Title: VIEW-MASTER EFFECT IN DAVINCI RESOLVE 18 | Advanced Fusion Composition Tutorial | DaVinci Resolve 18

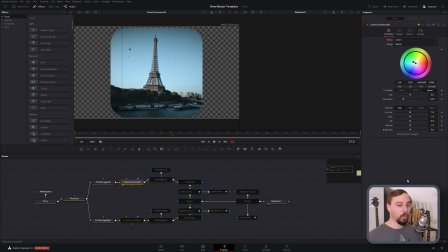Just add that in as a node. And we're going to be shifting it towards the greens and the cyans. And we're also going to turn down the saturation a little bit. So if I turn this on and off, you can see exactly what it is that we're doing. And this is basically going to be that final grade. These are always a bit muted in terms of their colors.
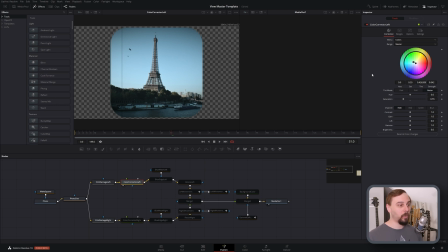And again, the warm tones were never really prominent. It was always more towards the greens and the blues. So just adjust it to taste, but get something similar to what I have here.
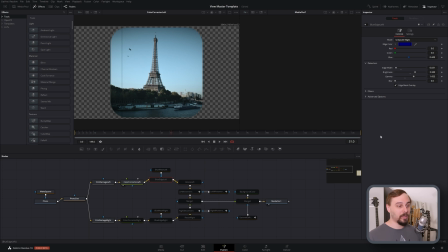Now, the next thing is one of the biggest things that's going to sell this as a ViewMaster, and that's going to be the edge detect. So if I turn this on and put it on screen, it's going to look absolutely terrible, but trust me.
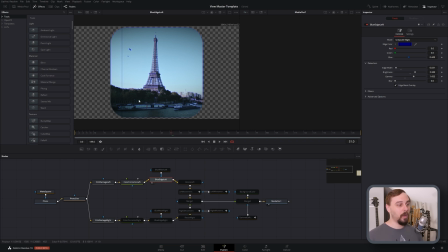So the reason that we did the feathered edged earlier is because on basically every ViewMaster I've ever tried out, there was always a blue shift happening around the top of the image. Don't know why, every single one has had it. So we're going to be mimicking that with the edge detect.
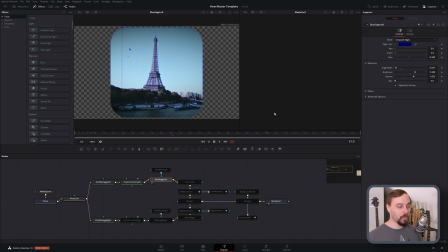And as you can see, this basically ruined our entire image, but make sure to set the color to blue, and then we're going to mask it so that only the top edge is going to be affected. To do that, click on the edge detect that you just put in and add another rectangle mask.
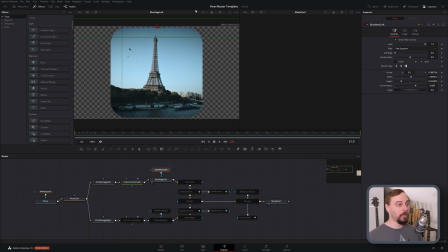So we can see that when I turn it on, I'm going to be hitting only the top edge right up until the point where it starts to curve. And if you want to, you can feather this a little bit. I didn't, but that's basically what we're doing. We only want the top edge to have that blue mark.
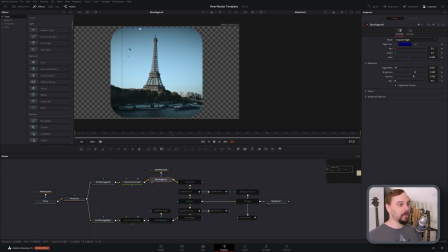So if we turn that on and off, you can see it just adds this little bit of realism to the top of the photo. Next thing we're going to be doing is actually moving it to the left side. So add another transform node and then just bring it over to where we need it to go. Pretty straightforward.
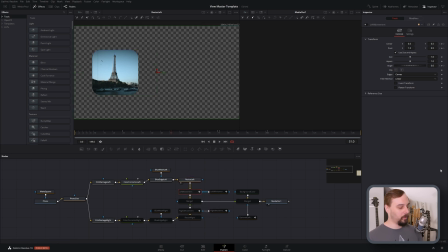And now the final one that we're going to be doing in terms of our individual processing is going to be another transform node, but this is the one that we're going to animate to give it some movement. So if I turn this on, you can see that my pivot points are
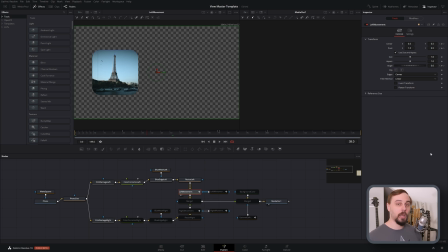basically well beyond where the screen is, and that's actually what you want to do. Remember, the ViewMaster has a circular disc with photos offset near the edge, so we have to mimic it rotating into place.
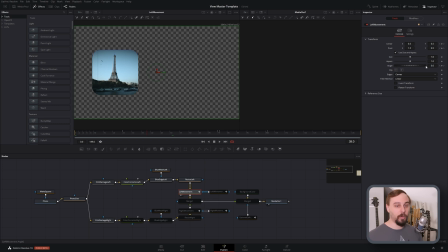The way to do that is by moving the pivot points beyond the edge of the screen, and then we're just going to be rotating it in just like the ViewMaster would. So if I go from the beginning, you can see that in this case I have a 20 degree angle, and as it goes, it's going to move it into place.
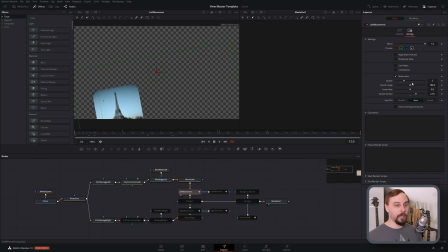And now on this movement, I did also go into the settings tab, turn on some motion blur, adjust the quality, the spread to taste, and based on what your computer can handle. I went a little bit beyond what mine could do, so I can't play this back live, but it doesn't take too long to render.
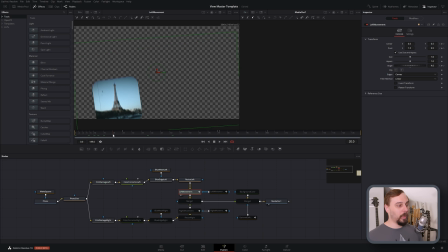And now if we were to just do this, it's going to come in completely smooth and not have that snap into place that the original ViewMaster has.
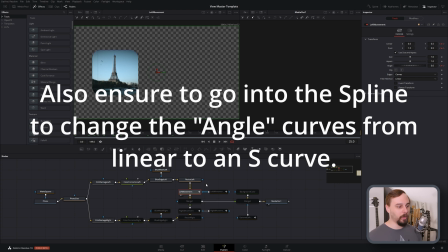So this doesn't look very good, but we basically have to mimic what the ViewMaster would do.
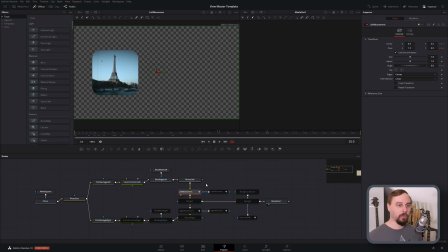So what the ViewMaster has that allows the light to go through is some cutouts in the back that allow light to pass, but they have a very slightly feathered edge. So you can see a little bit of it as it swings into place, but beyond a certain point, you're not going to see anything.
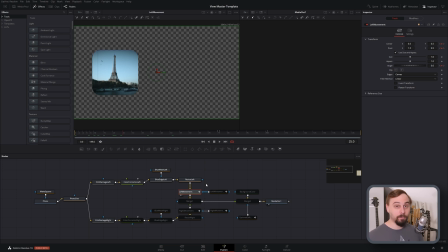So the way that we mimic that is, you guessed it, another rectangle mask. So if I turn this one on, you can see this is where my rectangle is going to be.
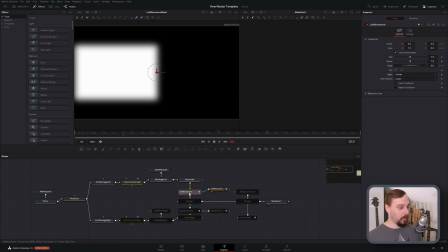This is my mask. I've got a feathered edge. So if I go back to this movement and now we bring it back in,
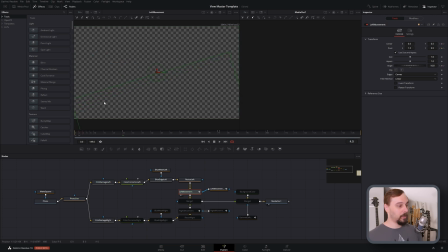you can see that it's no longer in the bottom corner and will only start appearing a little bit there as it hits that rectangle mask.
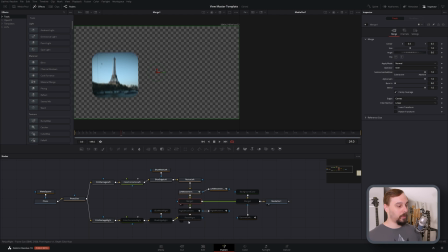And now for the right side, we're basically doing everything but in reverse. So if I turn all of these on, you're going to see that it's going to be coming in basically backwards to mimic what it would be if a circle was rotating in place.
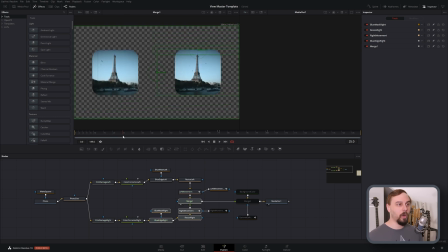So what I found is that the ViewMasters wouldn't always snap in at exactly the same time. So you can offset the motion by a frame. So I have it set up so the left side is at 25 frames to do the full rotation and the right side is 24.
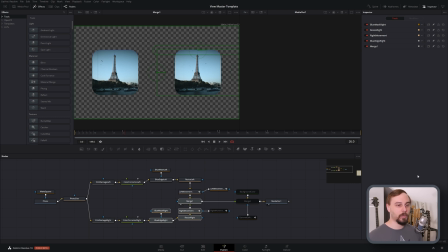You can change the angle very marginally on one of them. So 20 degrees versus 19.5, that's not something the eye is going to notice, but it is something that's going to affect the speed of the rotation. So play around with it to get the exact movement that you want.
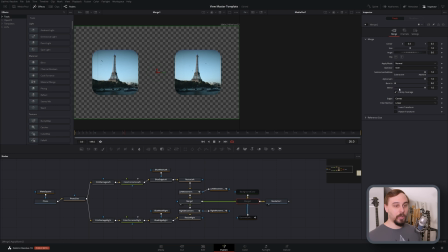And then the last thing that we need to do is throw in the background. So put in another merge node, toss in a black background as obviously the background on the merge, put everything else in the foreground.
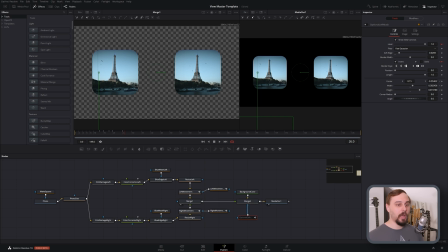So one thing that I did to help really sell this is throw in a jittery click on the left side. Every ViewMaster that I've had or that I've seen always had a little bit more of a click as it was coming in.
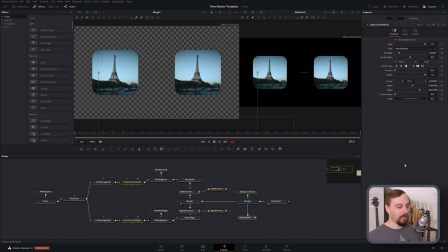So I mimicked this by throwing another rectangle mask and
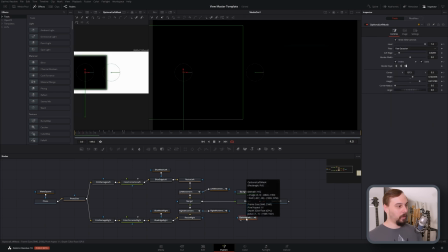I just animated the motion of it. I'm going to put the rectangle on the left side and the final product on the right.
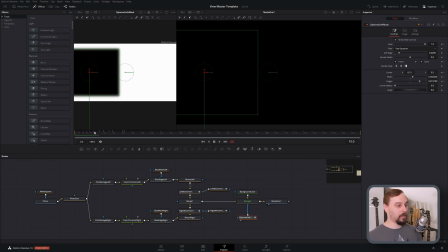So what you're going to see is that the rectangle itself is going to be taking up the majority of the screen. And as the photo is coming into place, it's just going to move down a little bit,
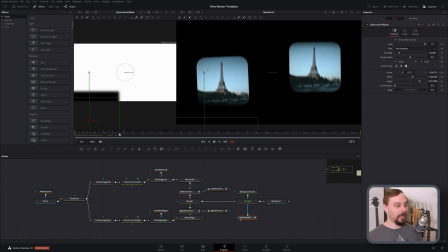giving it a little more of this clicking in effect. And that's really it.
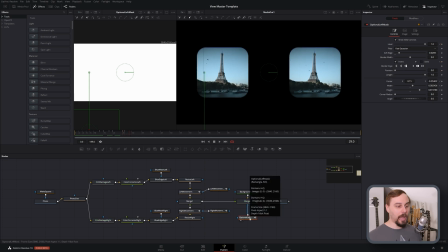You can also add this to the right side, but again, ViewMasters had a difference between the left and right, so I only threw it in on the left, and I think it looks pretty damn good. And again, if you need any free royalty-free music, or if you wanted to download this effect or any other ones that I have, go to my company TuneSquid and grab it all from there. If this video was helpful at all, let me know in the comments below. And until next time, I'll catch you guys on the next video. Bye now.